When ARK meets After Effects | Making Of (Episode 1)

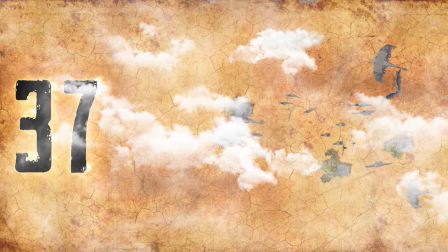Alright,
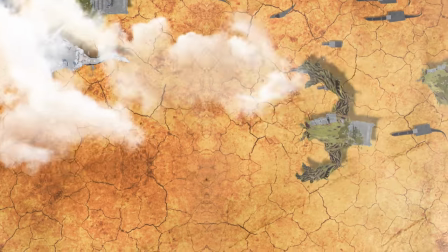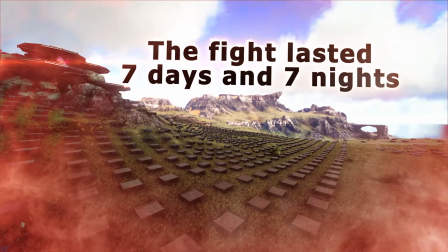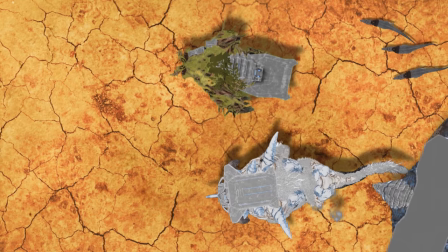in this video I'll explain how I created the Titan map effect for one of my videos.
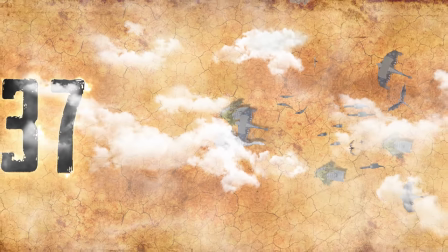But before I start I would like you to pause the video right now and tell me how you think it was created.
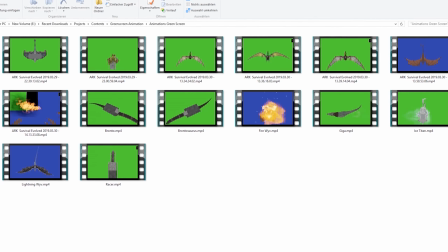Got it? Let's start! The first thing I did was to get the footage of the creatures from above.
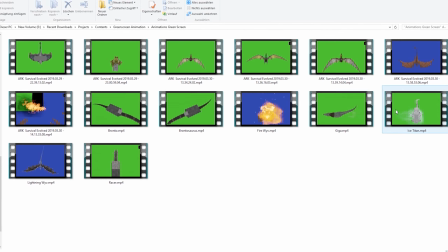A friend of mine by the name of JoePullu created a gigantic custom map that basically only consisted of a flat ground plane. He then recorded all the animations for the creatures by facing straight down.
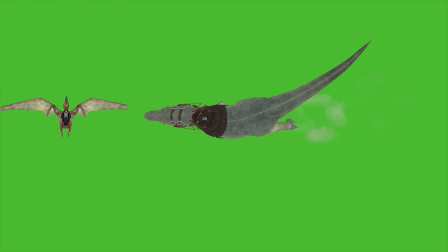Because the ground plane was either entirely green or blue, it allowed me to remove the background of the video without affecting the creature.
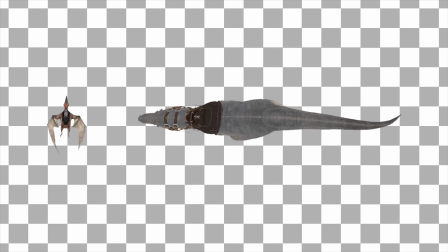This could have also worked with other colors, but the distinct green doesn't naturally appear in the game.
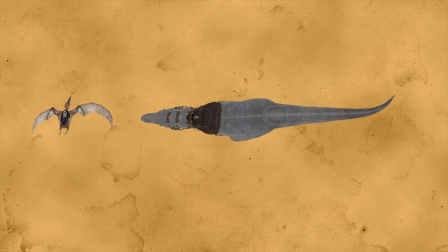This ensured me that no parts of the animation would be affected by the key. Let's fire up after effects.
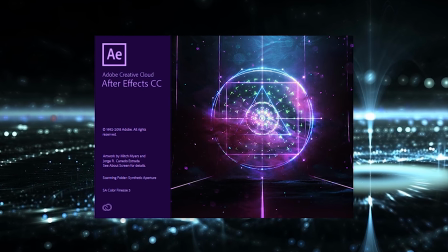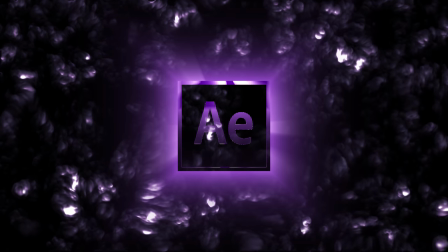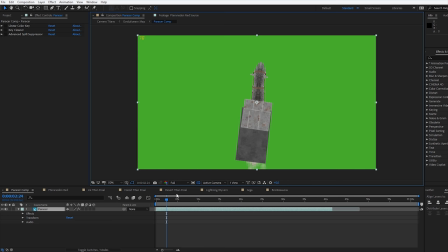The first thing I had to do was remove the frame counter. Unfortunately, Joe Blue forgot to turn it off, but it's an easy fix.
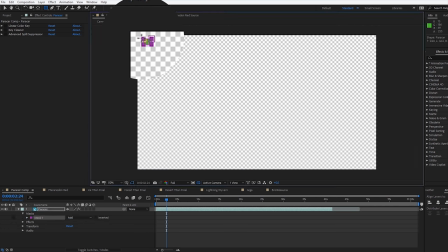Create a mask around it and set it to subtract.
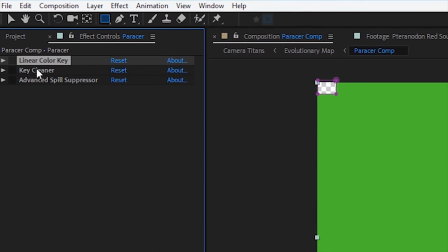then use the key of your choice to remove the background and
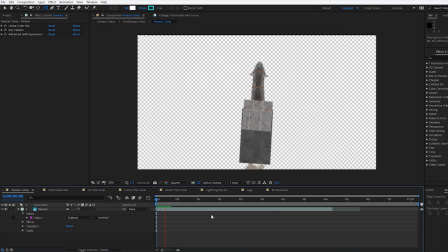apply to the other animations as well now
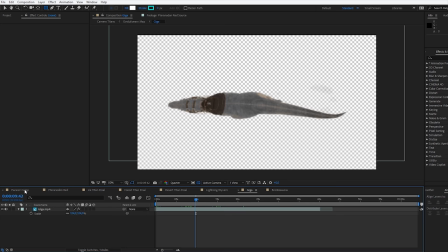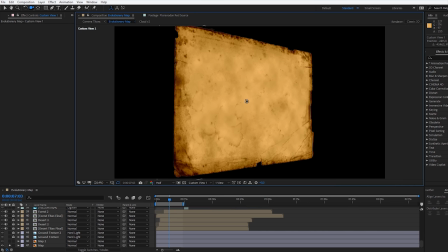I had to build a 3d environment for the animation to take place in I started with this high-resolution
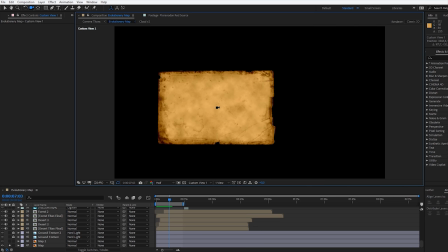image of a map that I also used in one of my previous videos this
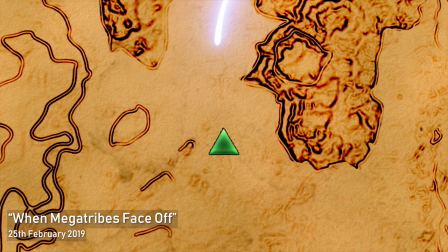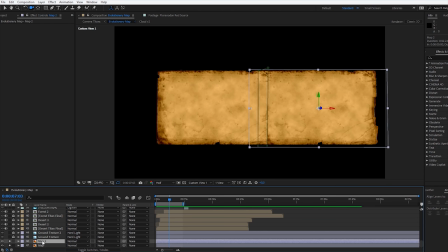time it would be on a much larger scale though so I duplicated it and made the images blend together using a mask.
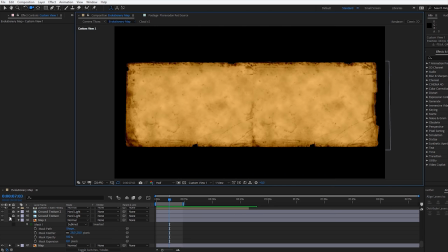I also wanted to give it a more distinct texture. However, the source image I was using for that didn't match the resolution of the map.
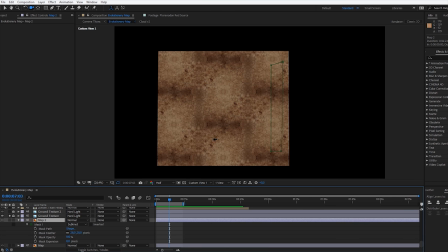I had to find a way to skate it up without losing quality.
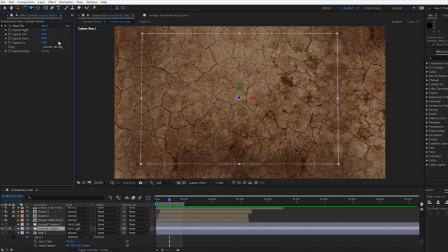With the CC Rapid Tile effect you can expand the edges of an image.
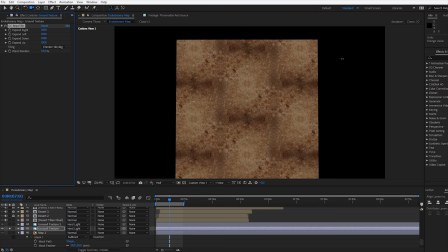For tiling I used the Checker 180 degree option, as it looks less obvious that parts of the images are being mirrored.
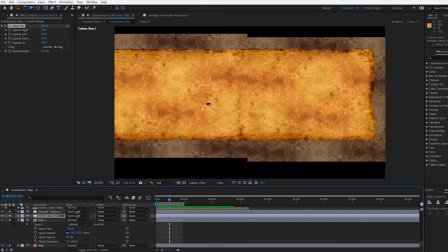I used the blending mode hard light to blend the textures together. Using the camera tool you can see what it looks like from above.
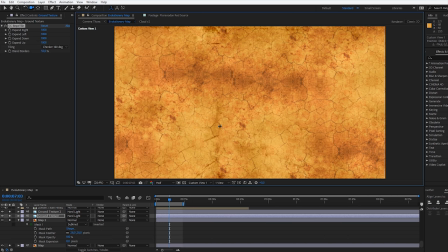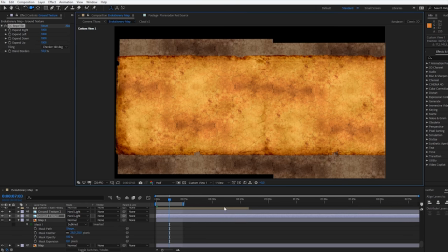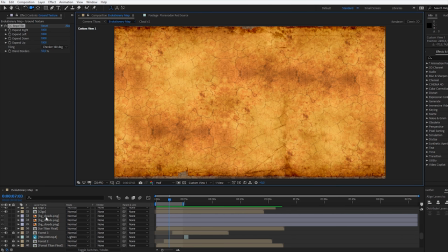Now that the ground plane was done I wanted to give the environment more depth by adding an atmosphere.
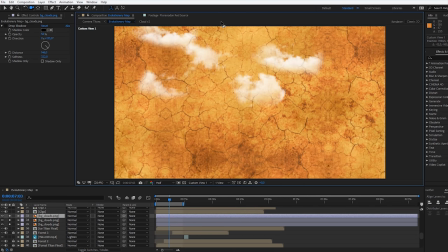I offset multiple layers of clouds in z-space above the map, so they appear closer to the camera.
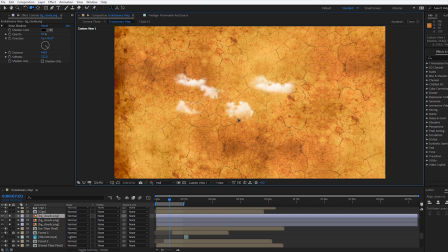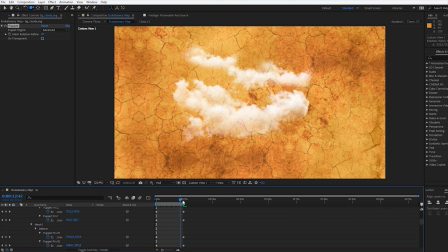Then I used the puppet tool to animate their movement. However, clouds alone won't do the job.
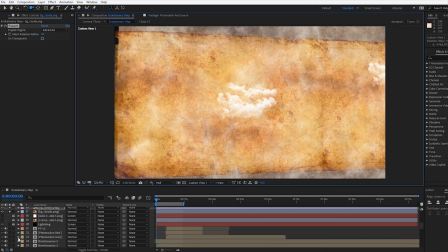You can achieve a much more natural look by using fractal noise. As you can see it looks very organic and kind of like fog in the atmosphere.
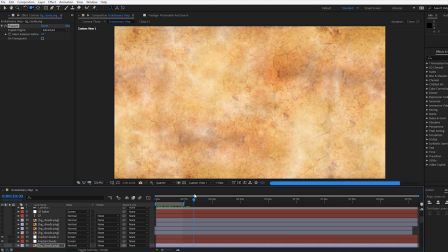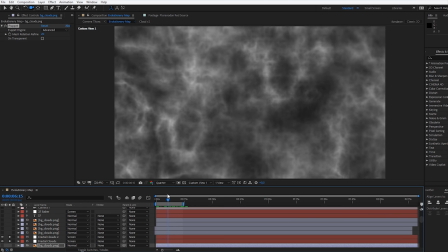By changing the evolution and offset turbulence values you can create a dynamic animation without much effort.